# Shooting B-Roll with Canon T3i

What's going on, guys? Hope you guys are doing good. I'm shooting some B-roll this morning, and I've got some nice overcast clouds. I've got some nice soft light, and I'm working on a video, or I will be next week. I'm gonna be working on a video with this air rifle, and I wanted to go ahead and shoot the B-roll. I'm using my Canon T3i. I've got Magic Lantern on here. The color profile that I'm going to be shooting in is standard, and then I'm using a kit lens this morning, and we're going to be filming in 30 frames per second. But what I wanted to do is just make a video on how to shoot like product B-roll, because I think the T3i is kind of hard to film yourself with. It doesn't have the best preamps, doesn't have continuous autofocus in video. It's doable, I like to do it, but it really shines as a B-roll camera because of the really kind of soft image, the colors that the T3i puts out. Now, I can't remember the brand of this tripod. It was like a Black Friday $75 sale, and it's worked pretty good. One of these is cracked, but it's got the Manfrotto style base plate, and I don't really like that, so I added a cheap Swiss Arca up top. This has a bullhead, which means you don't have to get your tripod legs perfect. I can just loosen right here, level, set my camera in here like this, and pretty much get it at the height that I want the camera to be at, and then I can do really slow pans. And the kit lens has built-in stabilization, so it's pretty smooth. Or I can do bottom to top shots. It's cracked, but it's all good. It's lasted for a couple years. I can also adjust my arm right here, so it does what it needs to do.
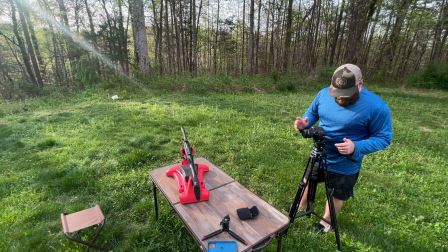[1:51]
So I'm going to run my shutter speed at 1/64th, which is what this thing will do.
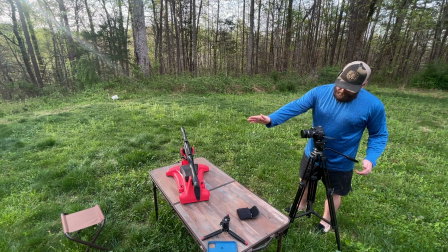[1:56]
My aperture, when I'm fully closed in or fully extended, my focal length is going to be f5.6.
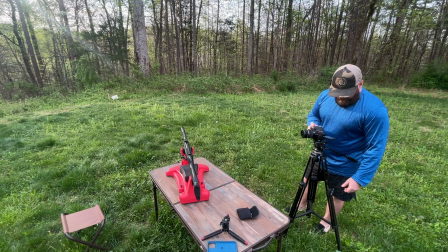[2:05]
So what I'm going to do is at the wide end, I'm just going to go ahead and change that to f5.6.
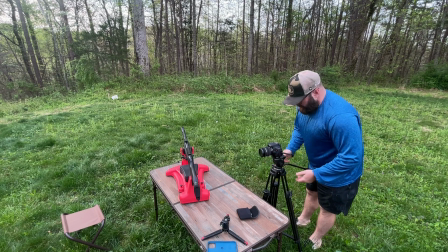[2:10]
Still a little dark. I'm going to switch over to manual focus, because with Magic Lantern I have focus peaking,
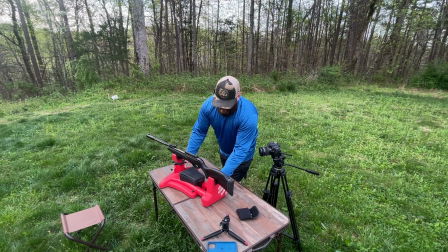[2:18]
and then I'm just going to angle my subject to where it's picking up a little bit of light there,
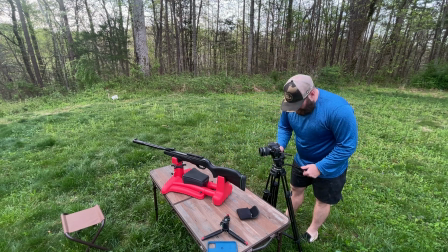[2:25]
and I'll show you guys this shot. So I'm going to back out to about right there. So that's at about 24 millimeters.
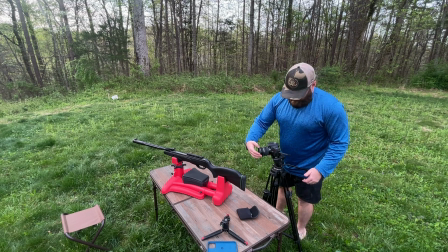[2:35]
Still a little dark. Let's take our ND filter off for right now.
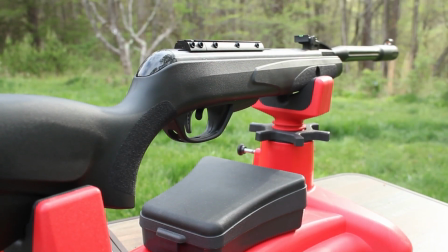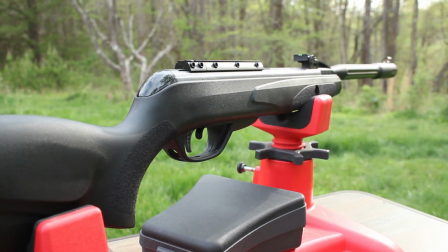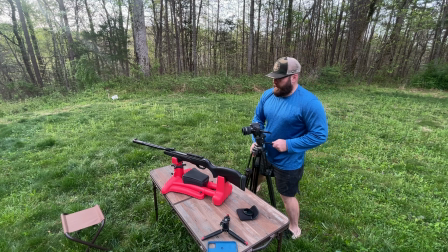[2:53]
Good, that was about 10 seconds. So nothing super crazy there.
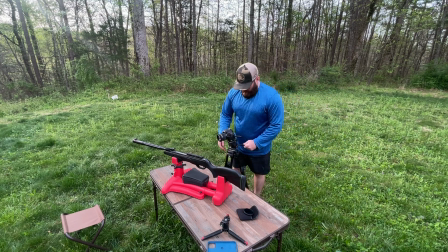[2:58]
We'll punch in.
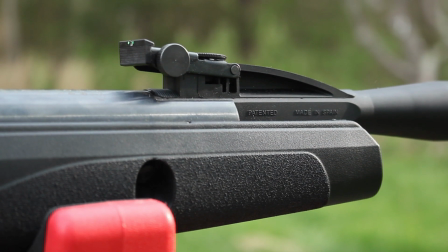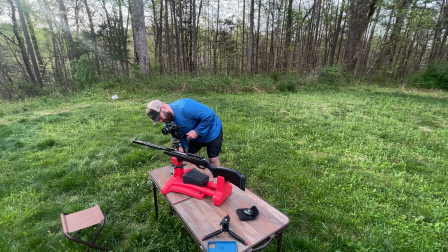[3:07]
And since I'm on the sights, let's go ahead and do the front sight of the rifle too.
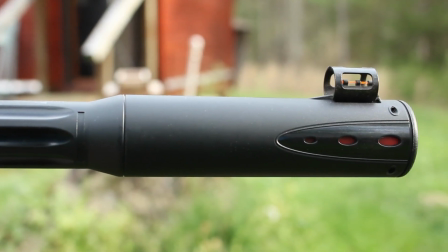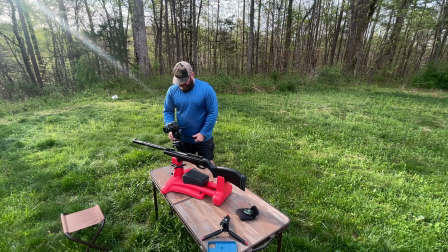[3:25]
And the sun came through the clouds as I was doing that. So let's redo that shot.
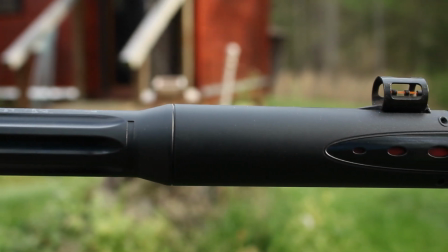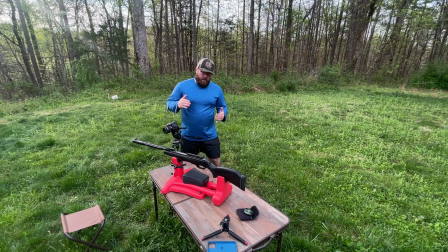[3:39]
Cool. So all of those are not really super well lit. The sun is coming this direction.
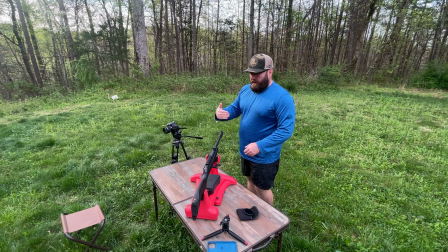[3:45]
So what I'm gonna do is angle the rifle like that, and then I'm gonna shoot this way, because it's brighter on this side than it is on that.
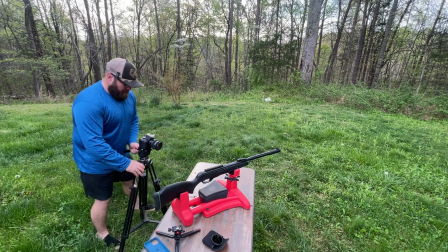[3:53]
I'm also in my backyard, so I'm trying not to get my house in the background too much.
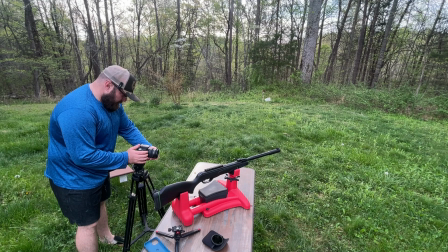[3:58]
But you can use your kit lens for B-roll, because if your background
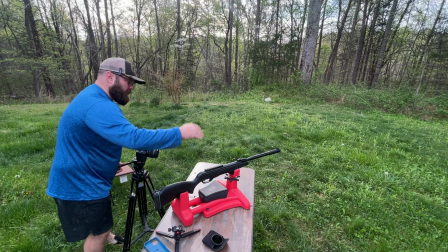[4:03]
is a long distance away from your subject, there's some sun.